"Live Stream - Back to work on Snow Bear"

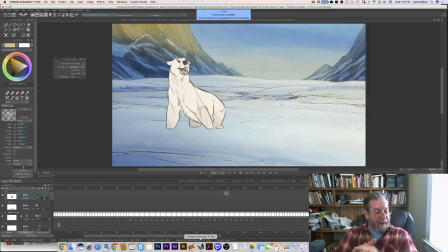0:27 Hey everybody, Aaron Blaise here and it's Wednesday not Thursday. So I'm sorry we're coming at you a little bit early, a day early. I had some stuff come up that I'm going to have to attend to tomorrow so I'm not going to be able to live stream tomorrow. So we thought rather than not live streaming at all, let's at least give it a shot and we'll just kind of dive in early today.
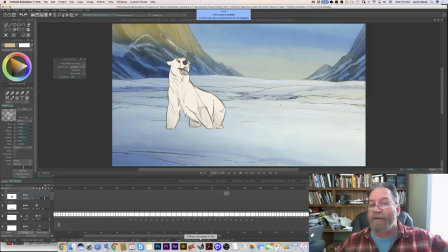0:48 I'm just doing some work on Snowbear today and so I figured I'd just bring you guys in and we can show you where I'm at, what I'm doing. If you guys were with me yesterday on Facebook, you'll know that I was adding some color separations on the paint of the character of the bear, the polar bear and snow bear.
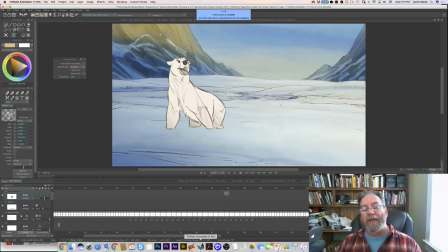1:06 And that's what I'm continuing to do today. I want to show you a few other things that we're going to be doing by adding shadows and all these little elements that we're going to be doing add a little bit of dimensionality to our character that we've been working on. If you guys have been watching over the last several weeks,
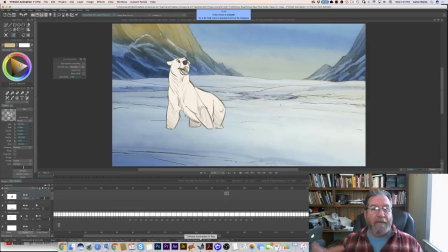1:22 you guys will have seen me kind of start this thing from the very beginning when we just started doing rough animation and, you know, taking it through, you know, the key animation and then doing the in-betweens. And now we're up to the painting of it now. And also, you know, I've talked about the backgrounds in the past.
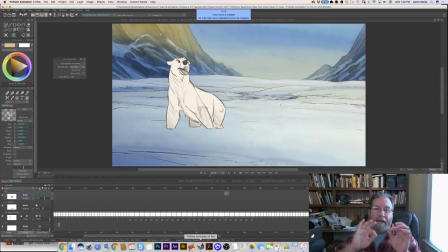1:41 So what we're trying to do is just work up this 17-second shot as kind of a little teaser that we can put out there while we make Snow Bear. So that's what I'm going to be doing today. So once again, I'm here. Unfortunately, Nick is not going to be available. My business partner, Nick, he's getting ready to fly to Hawaii tomorrow.
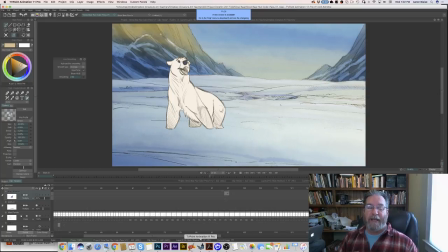2:01 So he's going on vacation for two weeks in Hawaii. Well deserved. And so that's what he's doing. But I've got Dustin right here. Come on over. Say hi, Dustin. There he is. Right.
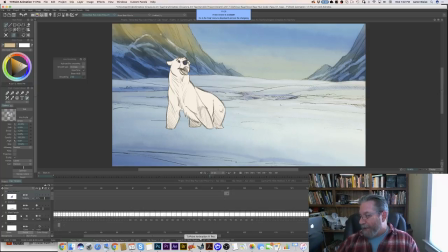2:13 and Dustin will be answering questions and so we'll be doing all that or relaying questions to me yes there you go perfect so um but anyway let me I just want to take you through kind of what we've been doing um so you guys have been with me or hopefully most of you
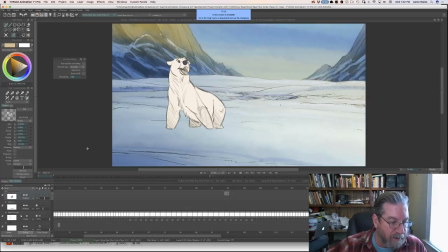2:29 have been with me you've seen how we did the animation the rough animation test let me kind of break it down uh I'm gonna we'll just do a review of what we've done over the last few weeks I'm gonna get rid of the background real quick and I'm going to get rid of
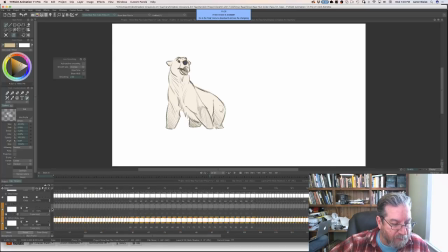2:44 where am I I'm going to get rid of this paint layer right here
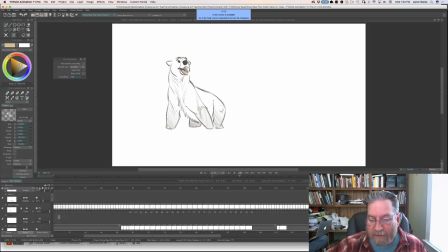2:49 and so this is this is just the rough animation whoops I'm
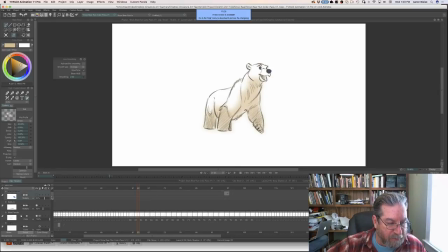2:55 getting ahead of myself forgot to turn off this other part where is it right here so that's the color set so here's the rough animation this is what
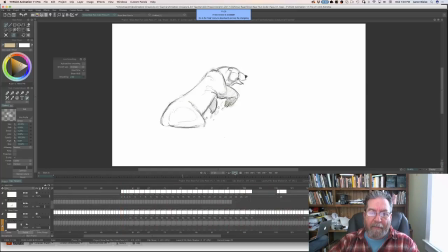3:06 we've done so far and we've this took a couple of weeks ago I wasn't able to work on it you know day in and day out it took you know I had to go away and come back I've been going out of town and everything but we finally got the animation done and
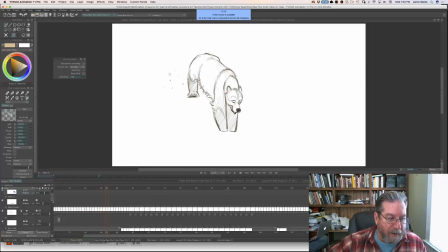3:22 that's the animation so the next step was to get that background done and I got the background laid in and if you guys remember me talking about the style of the
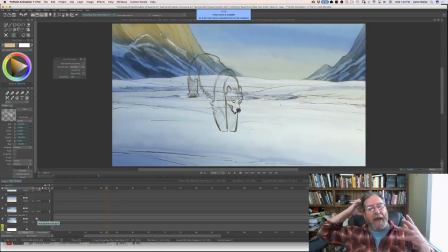3:29 backgrounds that we wanted to do I wanted to match I wanted to match the style of the animation itself I'm not going in and cleaning up all the drawings I want to keep it rough and so therefore I want the backgrounds to have a rough feel as well and so that's the attempt here
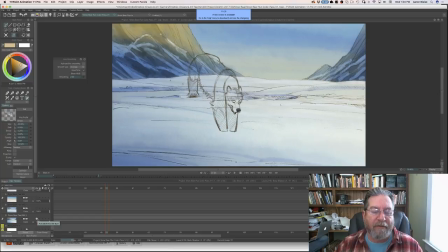3:44 with it also kind of a watercolor gouache watercolor background feel painting feel and so we're gonna try to emulate that in the paint as well so the first thing we wanted to do was get that that base color of the polar bear laid in there.
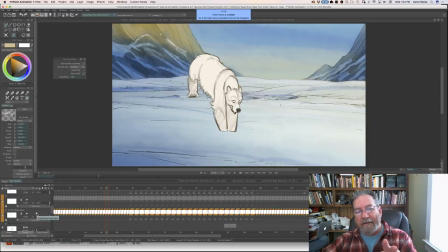4:01 And so that's what this is. And so it's a slight off white. It's not pure white. It's off white like regular polar bears. Actually, I want to jump over real quick just to show you.
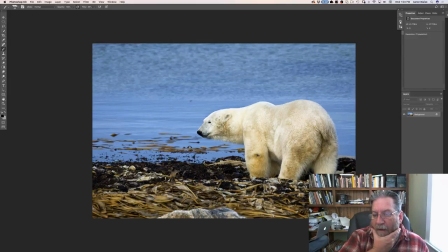4:13 This is a polar bear, obviously. And, you know, everyone thinks of polar bears as being these bright white bears. And they are to a degree.